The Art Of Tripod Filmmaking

This thing right here might be the most underrated piece of gear in filmmaking today. We all chase motion, but sometimes stillness is what actually gives your work the real power.
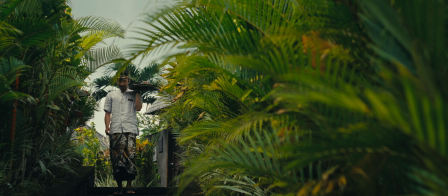Everyone talks about gimbals, drones, and so on, and I use this too. But lately I've been coming back to this, a simple tripod. It's kind of crazy how underrated it has become, but if you watch any actual movies or documentaries or anything that's highly produced, you'll notice there's so many locked off shots. And the reason is because sometimes it's better to focus on the movement of the actual subject
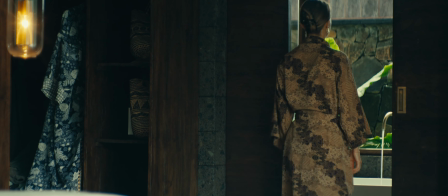and to tell that story rather than just moving your camera around randomly. All right, I think you can hear me. There's a lot of traffic going behind me, but it should be all good. So a tripod definitely slows you down, and that's what people don't like usually.
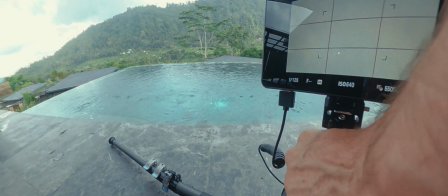First of all, you have to carry it. At second, you can't just point your camera at something and shoot it, but you have to bring out the legs, put your camera up,
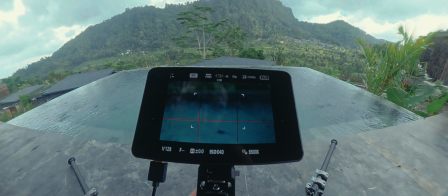point it, and waiting for something to happen, which is the whole point of shooting with a tripod.
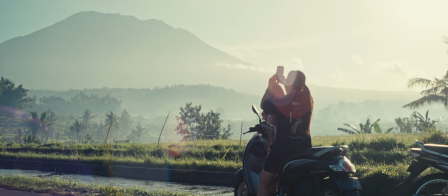You start noticing lines, composition, light, so much more. And I still think to this day that composition has to be one of the most underrated things when it comes to filmmaking,
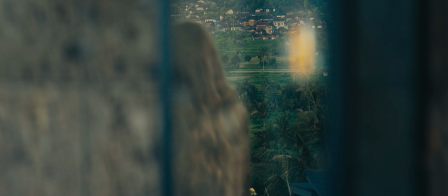because it can create such a magical look within your image. So definitely play around with composition and break the rules of composition, because that's where the fun begins. I've been absolutely loving all of this like weird tilted angle, just like this one,
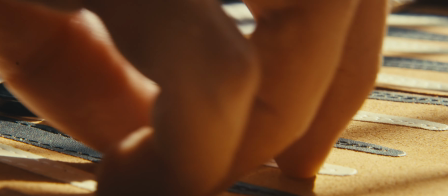or super crazy top downs or super wide shots where the subject just sitting in the corner of the frame.
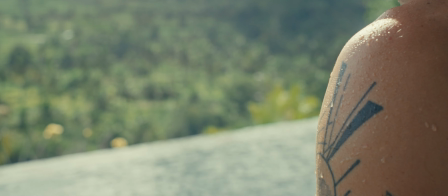I feel like all of these compositions allow you to get so creative with your shots, and all of this obviously needs a tripod.
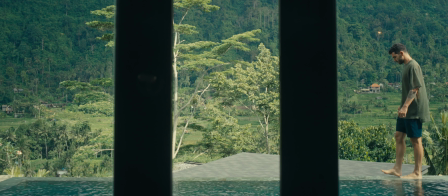Because when you're making these scenes happening, you're not just shooting them, you're actually composing them. Everybody's guilty of moving the camera too much, me included. But sometimes the most powerful movement is within the frame itself.
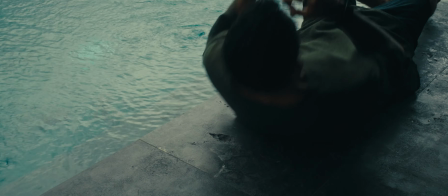The subject walks in, sits down, maybe lays down, and we watch like an audience in a theater.
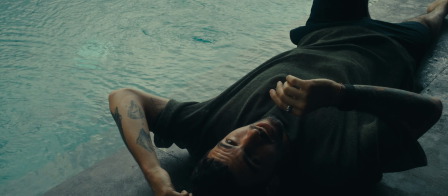And that tension, that intimacy, that's what we lose when we moving the camera all the time.
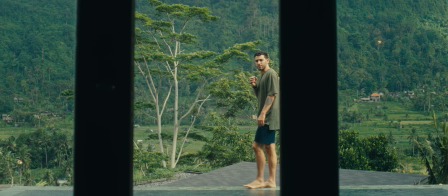A locked off shots invites the viewer to slow down, to actually notice. Now let's be clear, not every tripod is made for filmmaking. This, a photo tripod,
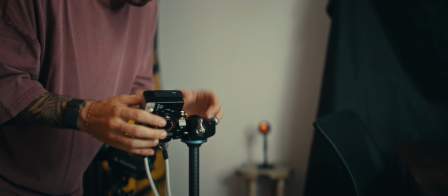it's lightweight, it's compact, you can put it in your bag, but when it comes to actually filming with this tripod, it's very uncomfortable because it's just not made for movement. While a proper video tripod, like this one,
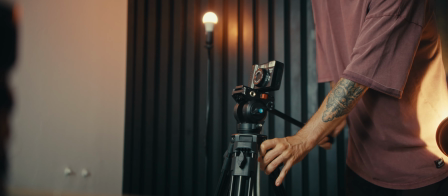it's heavy, it's bulky, but when you put your whole setup on top of this tripod, it actually stays there. It's still, and this is what makes the difference between these two tripods. One gets you a shaky shot, one a cinematic one. Tripods also allow you to experiment with angles that honestly you wouldn't really do handheld. Set it low to the ground and the whole world around your subject becomes massive. Set it high and shoot straight into someone's eyeline. Put a long lens on your tripod to compress the space, and every time I do this, I find so many different ways of looking at the same scene, but from different angles and different perspectives. And the best part, you can steal inspiration. Just copy and study every single shot from your favorite movies and documentaries and try and recreate them, because that's the best way to learn.